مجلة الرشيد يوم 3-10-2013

هناك جوانب كثيرة نقدر نركز من خلال، طبعا الجانب الأسري الدور الأكبر دائما، التنشئة الثقافية والتنشئة الخلفية للعائلة تأثر على الشاب، لأن هي المولدة، هي الحاضنة الأولى الأسرة، ثم المدرسة، ثم المجتمع، كل على حدة. وما ننسى دور الأصدقاء الأقرباء، نسميهم الجروب، المجموعة اللي ينتمي لها الشاب. فإذا كانت هاي الجهات كلها بثقافة معينة أو بأصول ثقافية تمارس عندهم، هاي أكيد الشاب المطلوب اللي الثقافة اللي رؤية المجتمع المستقبلية دا تنتظره هيكون مثقف. وطبعا يقع الدور الكبير إلى دور المنظمات المجتمع المدني، المراكز الشبابية اللي يرتادوها الشباب من خلال ممارسة للشباب الرياضة، من خلال حتى الثقافة، الفنون، وجوانب كثيرة تمارس في المنتديات. يعني تعايشنا مع الشباب فترة في هذه المنتديات، فرأينا ممارساتهم وجذب الشباب إلى هذه المنتديات من خلال جدول زمني معين، من خلال تحفيز يعطى للشباب لكسبهم إلى هذه الأماكن.
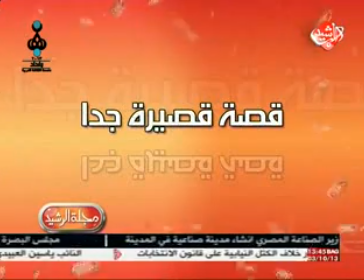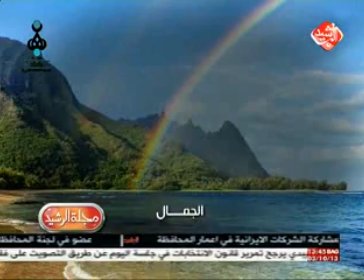44:31 الجمال حدث أن ظهر ذات يوم في سماء المدينة قوس قزح طال بقاؤه،
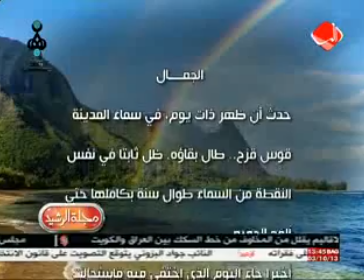44:37 ظل ثابتا في نفس النقطة من السماء طوال سنة بكاملها حتى ألفه الجميع.
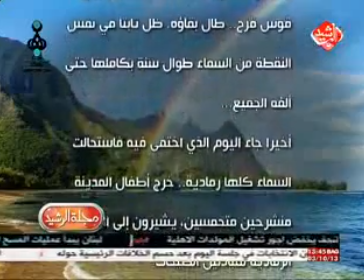44:44 أخيرا جاء اليوم الذي اختفى فيه، فاستحالت السماء كلها رمادية.
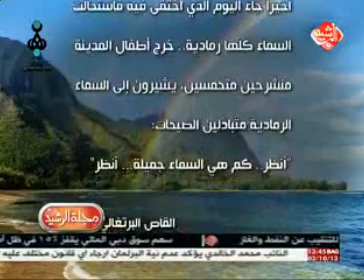44:49 خرج أطفال المدينة منشرحين متحمسين يشيرون إلى السماء الرمادية متبادلين الصيحات،
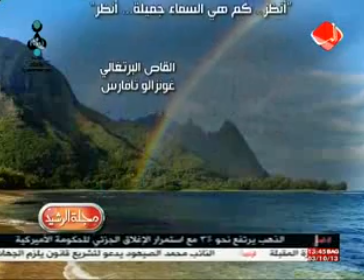44:57 انظر كم هي السماء جميلة، انظر. القاص البرتغالي غونزالو تافاريس.
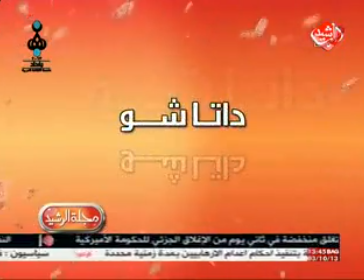واحد من شباب كردستان العراق قدم فيلما قصيرا بعنوان دار بازا، نحاول تسليط شيء من الضوء على تجربة الشاب بالين زنجنا.
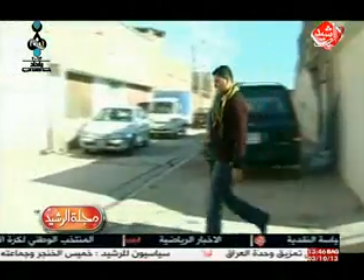45:22 كانت نقطة الالتقاء الوحيدة بين شخصيتي الفيلم النجار وسائق السيارة هي لحظة الوداع.
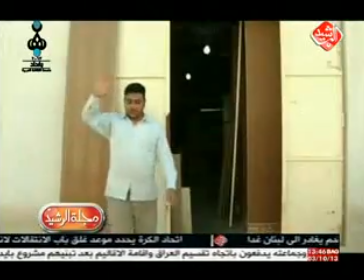45:29 ومنذ الومضات الفيلمية الأولى كان المهيمن هو الصوت ببساطته على
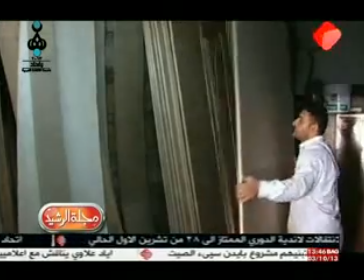45:34 صورة لم تكن غنية بمعطياتها التكوينية ولم تعرض مفردات سينمائية ملفتة.
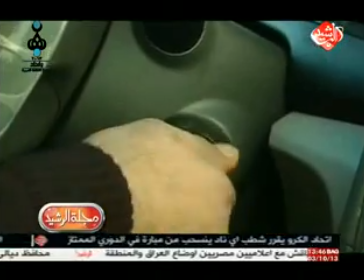45:39 النجار ينجز عملا على قطعة من الخشب والسائق يقود سيارته،
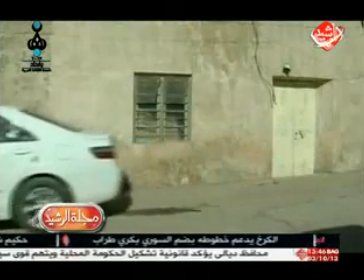45:44 إلا أن الجو العام لما يفعله النجار وسير السيارة المتسارع مضافا
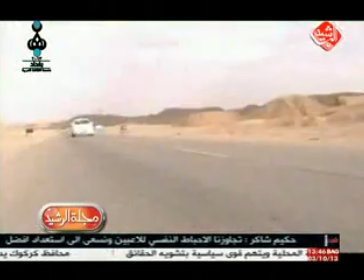45:49 إليها مؤثر صوتي هو نبضات القلب جعلنا ندرك أن ثمة توتر.
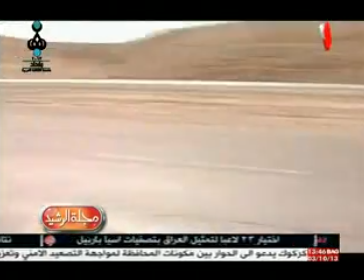45:54 المونتير محمد صالحي رفع منسوب شحنات التوتر من خلال لقطات قصيرة بمونتاج متوازي.
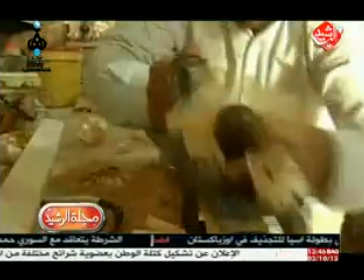46:01 أدت الشخصيتان أفعالا لا قيمة درامية لها، النجارة والسياقة، إلى أن المونتاج المتوازي منحها دلالات جيدة.
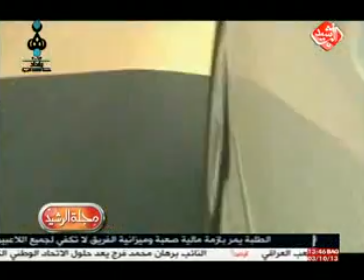46:09 لقد صمم المخرج تصاعدا جعلنا ندرك بأن حادثة سيتعرض لها السائق، وهذا ما حصل فعلا.
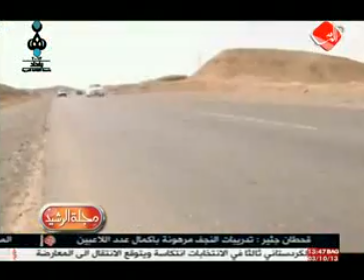46:16 إذن لا مفاجأة في النهاية، إلا إن حسبنا ما شكله النجار من قطع الخشب في نهاية الأمر،
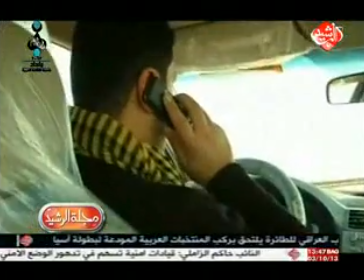46:22 فقد بدت تابوتا دل دلالة مباشرة على أن السرعة تدفع بسائق السيارة إلى الموت.
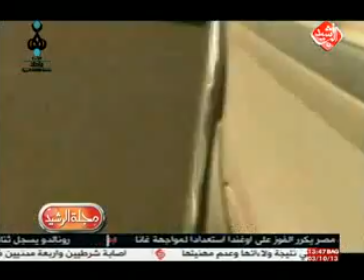46:29 وهذه هي ثيمة الفيلم، غلب على الفيلم مسحق رمزية في الأغلب ومائلة للإخضرار في بعض اللقطات،
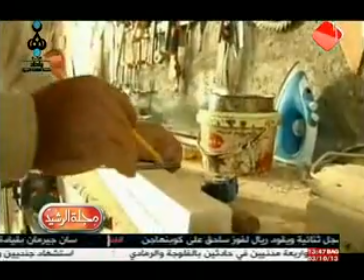46:35 ولا يبدو أنها متعمدة بل ربما لخلل في التصوير،
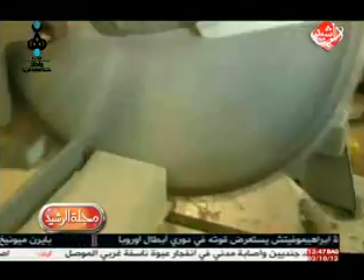46:39 إذ لا مبرر درامي لها، وكان اهتزاز الكاميرا في بعض لقطات قيادة السيارة والحادث الذي تعرضت له مناسبا.
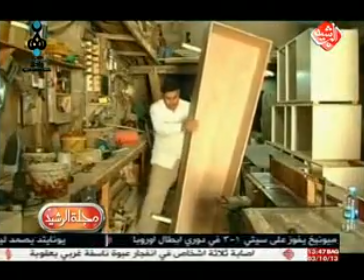46:47 قام بتصوير الفيلم فرمان فاتح.